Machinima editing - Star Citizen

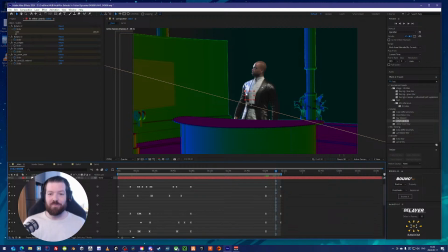[15:30]
I actually don't know if this is the best way to change a light color, but I want Oliver to be a little bit blue here because the screen is
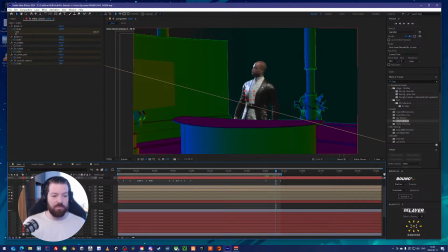[15:38]
coming over from the other colors to his basic blue ones. If I can change, that's the logo color for Hardware Galactic, or the usual color he uses.
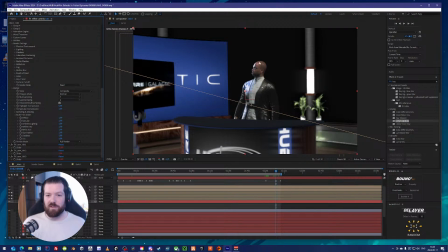[15:54]
So the screen here should be blue, and so I was thinking the light on him should be blue as well.
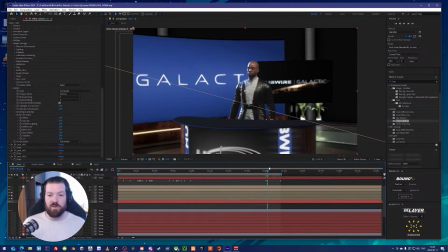[16:04]
All right, so what I'm doing now is I want to go into these particular screens, Hardware Galactic background screen here, and the front screen as well.
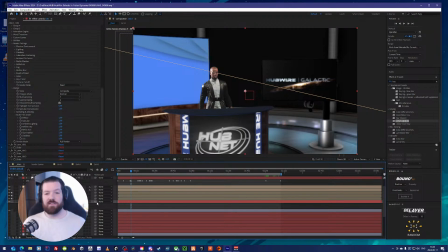[16:18]
And I want to change the contents of the screens depending on what he is talking about. So I want to enter the particular
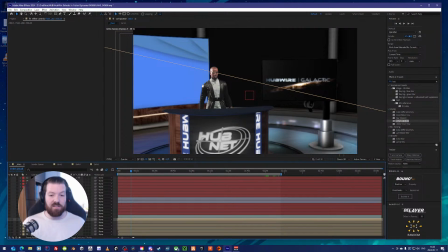[16:32]
compositions down here that I called floor LED texture. That's the floor panels down here. They have, underneath them, they have a little color solid, a 3D flipped color solid, so it's on the ground.
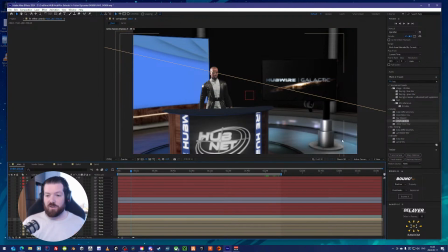[16:46]
Oops, sorry. Meaning I can change the color of the plates or have some color going out from the center or in, or if there's a huge breaking news story, I can turn them red or whatever.
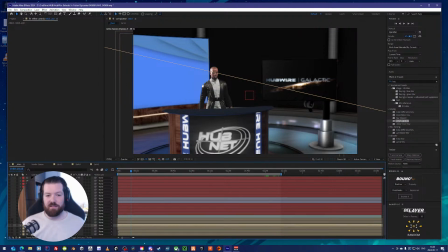[17:03]
But the back LCD and the desk LCD is this one, by the way. I don't use it much, mainly because it's not super important to change it. And cutting down on editing means a few days less in editing, so that's good.
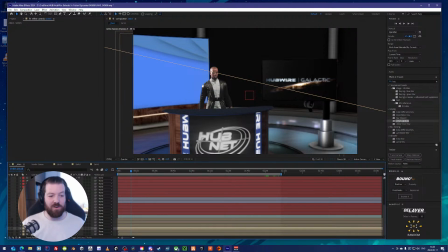[17:23]
The screen is this one, and then we have office screens and office big screens. That's the ones back there. And I think if you look closely, you can probably recognize some of those screens.
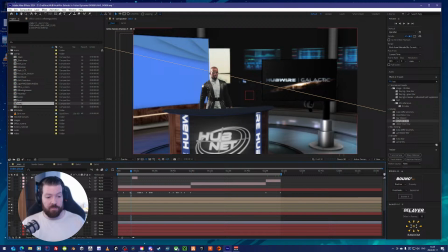[17:37]
These are the screens from the big screens from, where is it? It's TDD, or I think in Hurston you can find those screens as well, like well below the
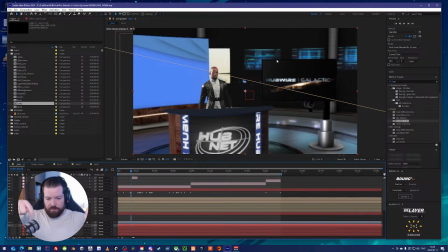[17:56]
district, the central business district. They have like this little atrium where the Hurston guy is sitting, and underneath there you can find these screens as well, and they looked very like newsy, so I brought them in and placed them there.
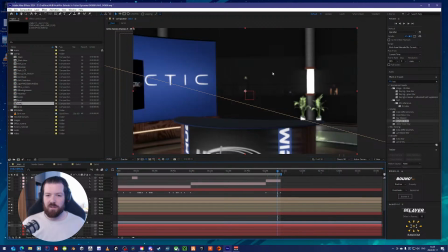[18:12]
You also see, if you, I don't know if it's visible, there's a new Babbage outside the window, and I'll see if I can actually enter that scene as well and show that. Maybe that's interesting.
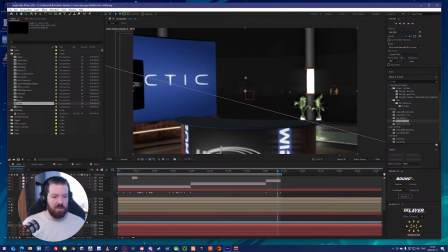[18:29]
Just gonna check that the cache frames is disabled, and then we can enter the background.
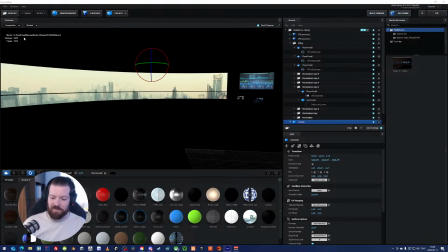[18:42]
Yeah, Lorville CBD, exactly.
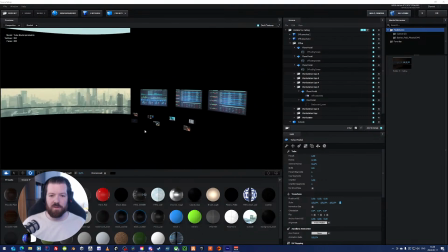[18:46]
Right, here we are. You can see some screens here.
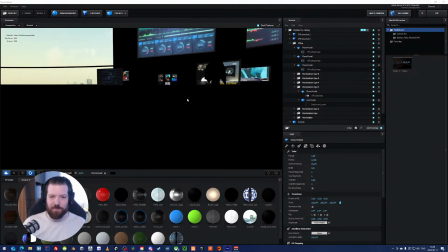[18:51]
I've placed workers here. They are very basic.
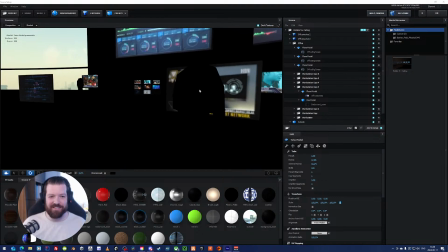[18:56]
If you go close, you see they're just let's see here.
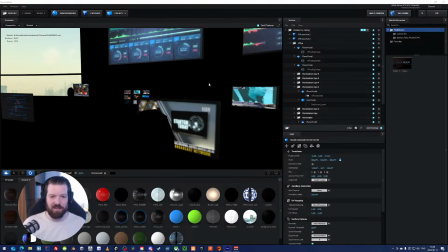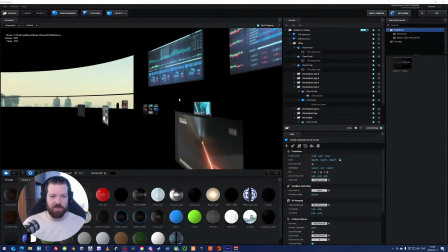[19:10]
It's always, there we go. They're just flat silhouettes, basically.
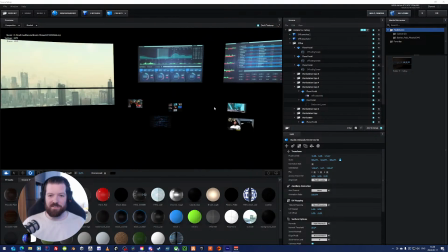[19:17]
So here they are watching screens of like old.
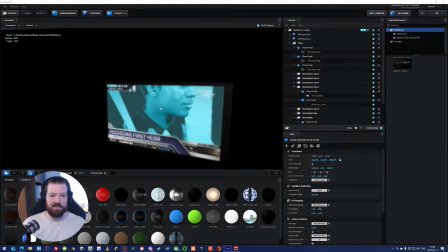[19:21]
Here's a report from the first Hubware Galactic I did with a report on Addison.
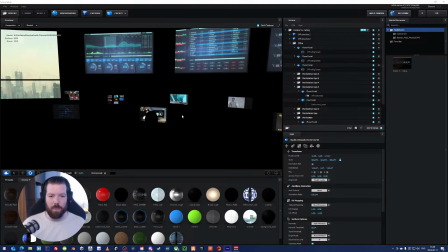[19:27]
Here's also Imperator Addison over here. There's some past reports from Stanton Today, the first news show that I did.
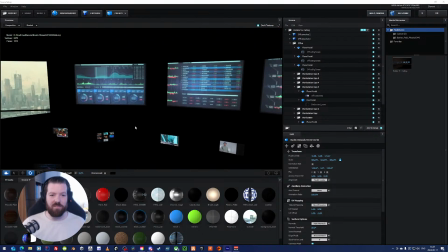[19:37]
And we have the screens up here.